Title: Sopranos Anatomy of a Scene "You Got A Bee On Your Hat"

This is a little more subtle, but I think the fact that they're going from right to left signals that something's wrong.
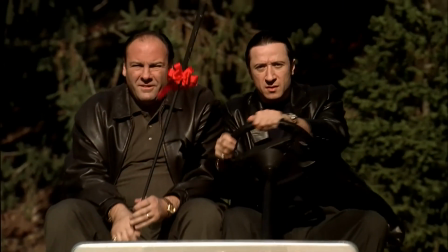(4:10)
They're here to cause trouble and intimidate him. There is a thing that you learn in film school, has to do with cinematography and editing and the way characters are moving on screen, that in the Western world, we're very accustomed to seeing things on screen go from left to right, because that's how we read. When you're reading a book, it goes like that. It just seems a little like something's wrong when things are on screen moving from right to left. An interesting example that I can think of that I recently saw was I just watched the movie The Master for the first time, and there was a scene where Joaquin Phoenix's character was accused of poisoning this guy at this place he was working,
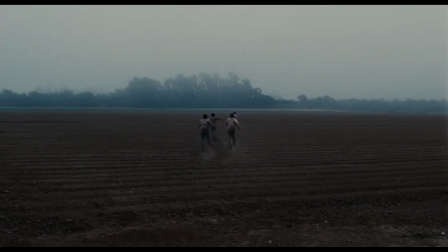(4:46)
and then they're saying, hey, you poisoned him, we're gonna get you. And he's running away from everyone, and they're chasing him.
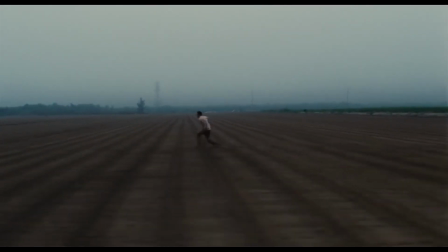(4:50)
He's running across this big field going from right to left, not from left to right.
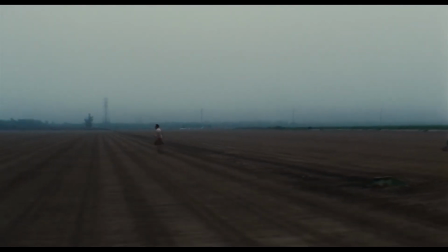(4:55)
It's supposed to help signal that he caused trouble. Not all is well. You know, it's our eyes aren't accustomed to seeing things naturally go in that way. I'm not saying every instance you see of things going from right to left implies that there's trouble and something's wrong, but sometimes it is, and sometimes you notice a pattern, and it's interesting when you see that kind of stuff.
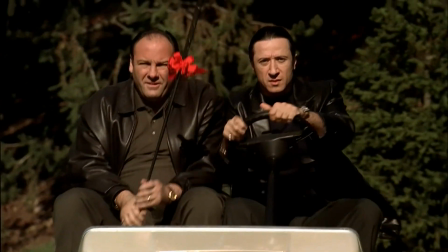(5:14)
So let's move on. Okay, so the very next shot is Tony and Furio. They do another little power move here.
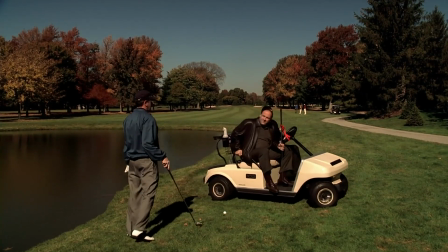(5:21)
Whoa, they almost hit him right there. You see that? They don't just casually pull up and go out and shake his hand.
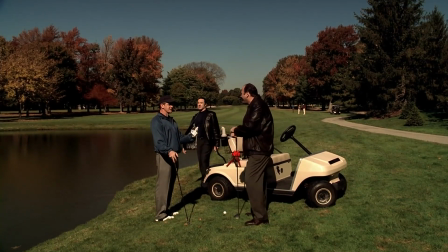(5:26)
No, they're here to scare the shit out of him. So a lot of things in the scene are just done to show them as the badass mafioso guys. So as soon as Tony gets out of the golf cart, notice where he's standing. He's standing a little more uphill from Dr. Candy. It's subtle, but he's higher than him. Now this is being done to show that Tony has the power in the situation. He caught that guy off guard. He's standing slightly above Hill. Not much, not an extreme amount, but enough so that he seems taller.
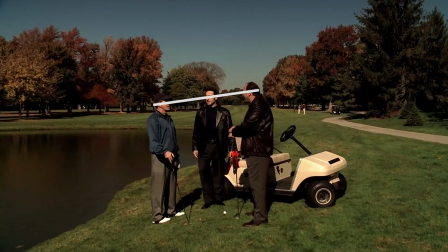(5:54)
When you draw a line, his eyesight is going down. Candy's looking up at him. It makes Tony seem bigger and more intimidating, more threatening, makes Dr. Kennedy seem smaller and more scared. Not only does he seem smaller and he's downhill, but he's right by a body of water here.
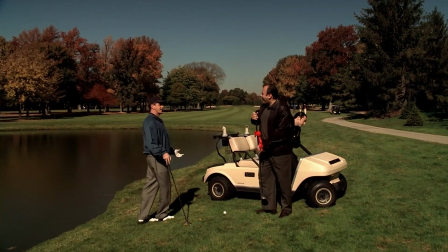(6:09)
He's got nowhere to go. He's feeling cornered. I also like how Furio comes out to the side of Dr. Kennedy to the left there, just to kind of flank him.
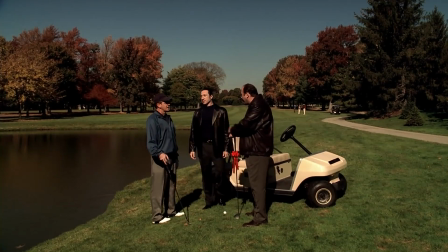(6:17)
You know, it kind of reminds me of the Eric Andre show where you always have that guy stand up behind someone just to make him feel uncomfortable. The fact that Tony is on an angle that's a little bit higher than Dr. Kennedy is further emphasized in the conversational close-up shots going back and forth. When you look over Tony's shoulder at Dr. Kennedy, you're looking down over his shoulder.
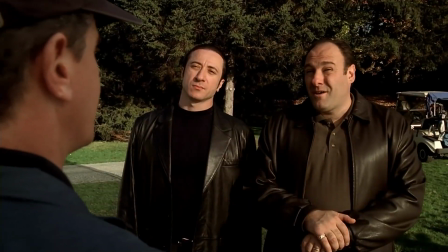(6:38)
And when you are looking at Tony from Dr. Kennedy's point of view, you're looking up over his shoulder at him. So further emphasizes that power dynamic in how they're standing. So let's talk about color for a second. So I like how Tony and Furio are more or less dressed identically as far as their color goes.
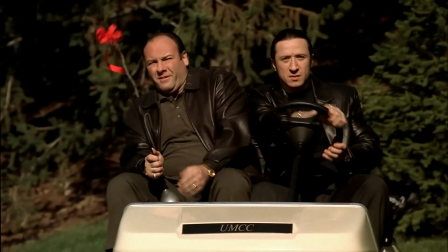(6:55)
They're both wearing all black, black leather, intimidating. They're the bad guys. They're the outlaws. They're the dangerous people. The bad cowboy in town usually wears black.
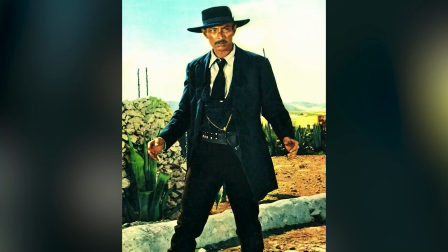(7:04)
It's just ingrained in our brains to see them as the dangerous people here.
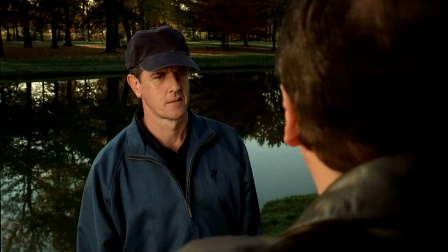(7:09)
And note when we look at Dr. Kennedy, he's wearing almost all blue. His hat's like a dark navy, his fleece is a nice rich royal blue or whatever you call that. And one thing that I learned from watching the Breaking Bad shows, particularly Vince Gilligan, is very into his color theory.
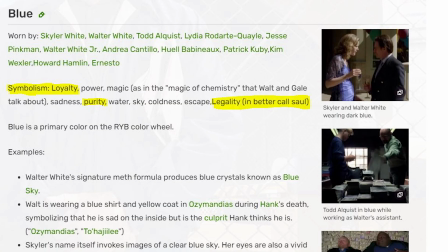(7:23)
If you're familiar with the show, maybe you know this, maybe you don't, there's a purpose to the color. And one thing I remember though is that he put a lot of the lawful characters in blue. This was particularly done in Better Call Saul. A lot of the righteous, lawful people were wearing blue. So since I mentioned that Tony and Furio's black leather jackets can emphasize the fact that they're dangerous and they're outlaws,
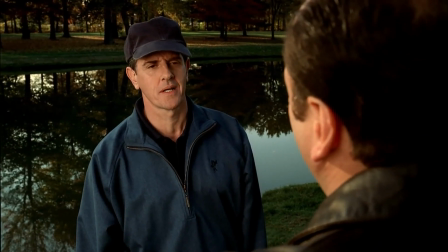(7:44)
I think the fact that Dr. Kennedy is wearing a nice blue fleece here emphasizes the fact that he is just an innocent civilian.
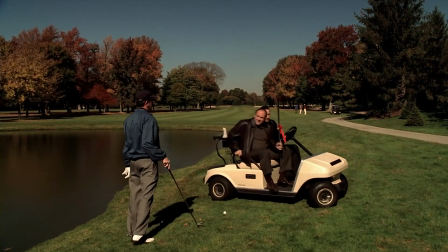(7:52)
He is on the lawful side of things. He's not like them. It separates them. And, you know, the choice of outfit here, too.
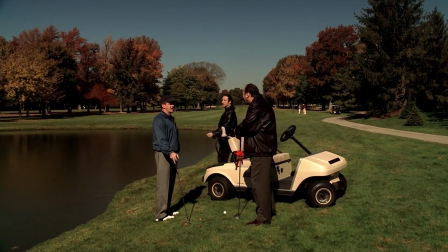(7:58)
I mean, that's a fancy fleece, expensive, very clean fleece. These guys show up wearing leather jackets. You know, they're here to fuck shit up.